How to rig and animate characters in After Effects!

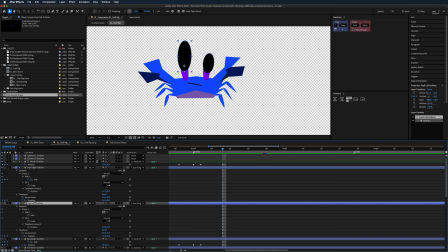[12:26]
Let's do position and path on our pupils as well.
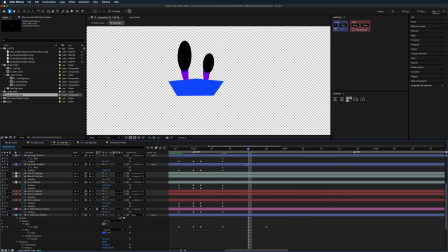[12:33]
Great, so when we squish, our eyes are we're imagining that they're going behind his body, right? So they're kind of actually gonna go, they're coming down as he bends, and then they're gonna go up here.
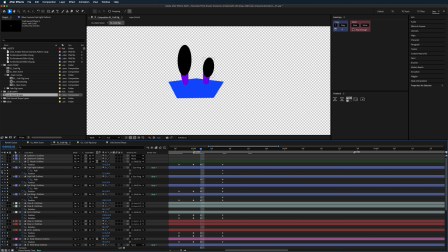[12:48]
So this keyframe, actually, let's chuck some more keyframes here.
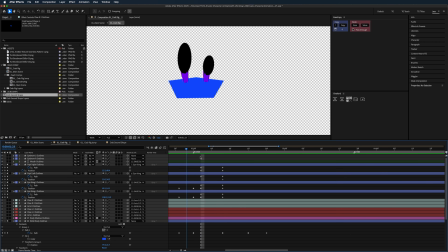[12:55]
So they're going down, and then we're going to go up a little bit more here. So let's use the position of these to do that, since they're all connected. And once it's kind of basically almost past that body, we can actually chop it.
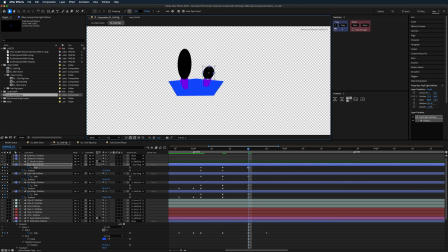[13:10]
But let's do the rest of the animation first, and then we'll do the chopping because it kind of makes it a little bit easier. So this is in the roll. We're going to have them move, have these ones move back.
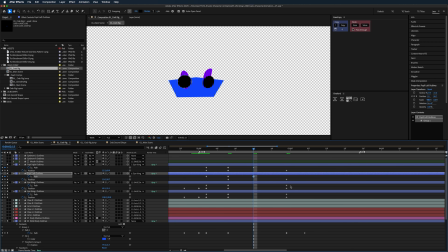[13:25]
Cool. So we basically just want to make it small when it goes behind him. All the path shapes are small, and then when they come out the other side, they're going to expand again to their full width, because it's kind of like you're imagining he's
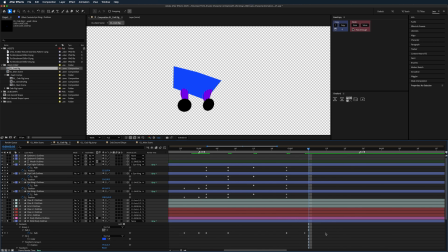[13:45]
going over, and then it's going to come back. Let's see how fast this is going. Yeah, it's a bit slow, isn't it? So let's bring these keyframes in. And then he's going to come back up.
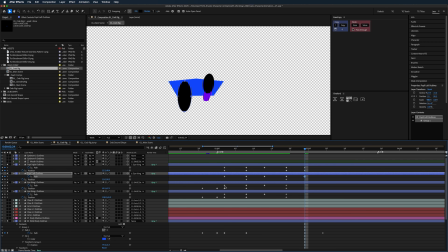[14:05]
So let's just copy these keyframes over so we get his start position.
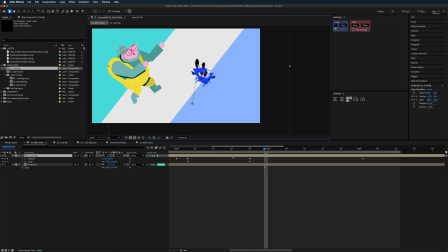[14:14]
And we kind of want to match again the drawing that we have in our scene.
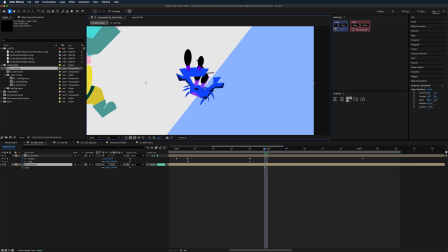[14:21]
So you can see his eyes are sort of squished together and a bit to the side because his body has changed.
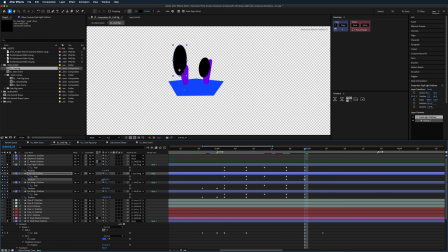[14:28]
So let's move those over as well. So yeah, basically we're just going in and matching that drawing again.
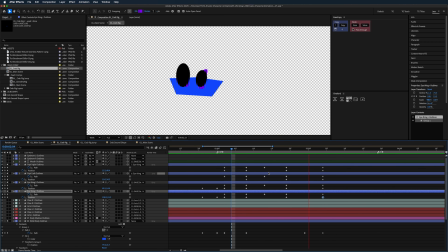[14:43]
It's pretty good. He bends and then it comes around. I think we need
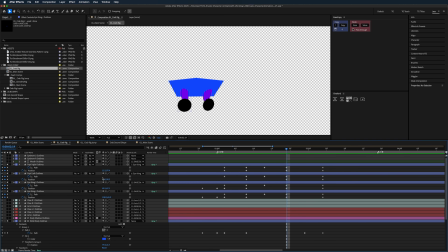[14:49]
a bit more kind of like length here so that we can see that he's really come around. So these can kind of come back to their full length. And then we want them to come back to being small again as they pass in front of him.
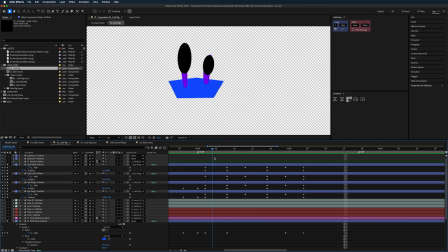[15:09]
Okay, so that's the kind of the basic principle. You would block out the animation first like this, and then it can be a little bit of back and forth now. Like what I would do is at the point where he gets almost past, these eye bits get almost past the back of your shape,
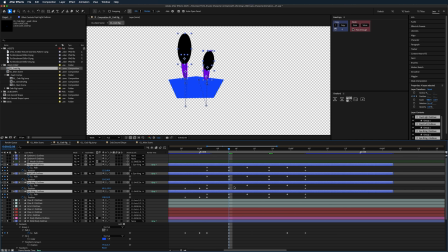[15:25]
we're going to Command Shift and D to split the layer,
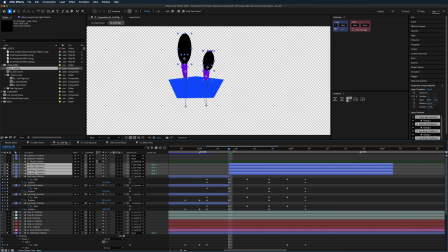[15:31]
and then bring that in front like that, or bring that up just so we can see. And then at the point where it's almost off the back again, we're gonna do that again,
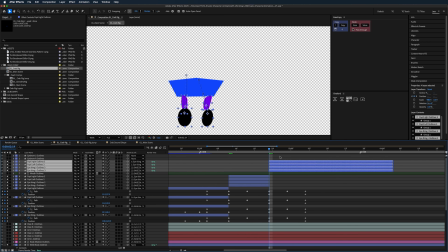[15:41]
Command Shift D, and then Command close bracket to separate those layers. And these are basically just our back pieces. So now we can Command Shift close bracket and send them right to the back.
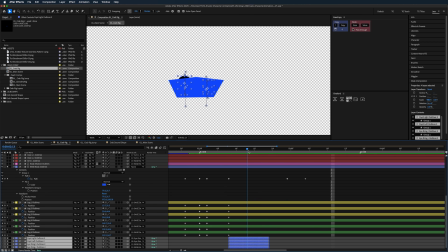[15:52]
So now you see his eyes go in front, and then they pass around his body like this, and we kind of get this idea of 3D movement.
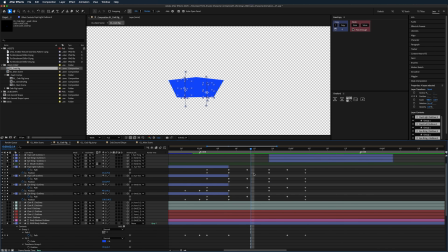[16:00]
To really sell this, you should spend a bit of time tweaking these keyframes.
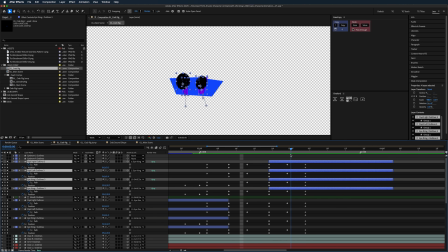[16:05]
You can tweak things like the timing of when things land. So like his eyes, for instance, are probably going to land a little bit later than these eye noodly bits that he has. Like a little bit of offset in these will help. Also a little bit of things like follow through and anticipation. So maybe they land and then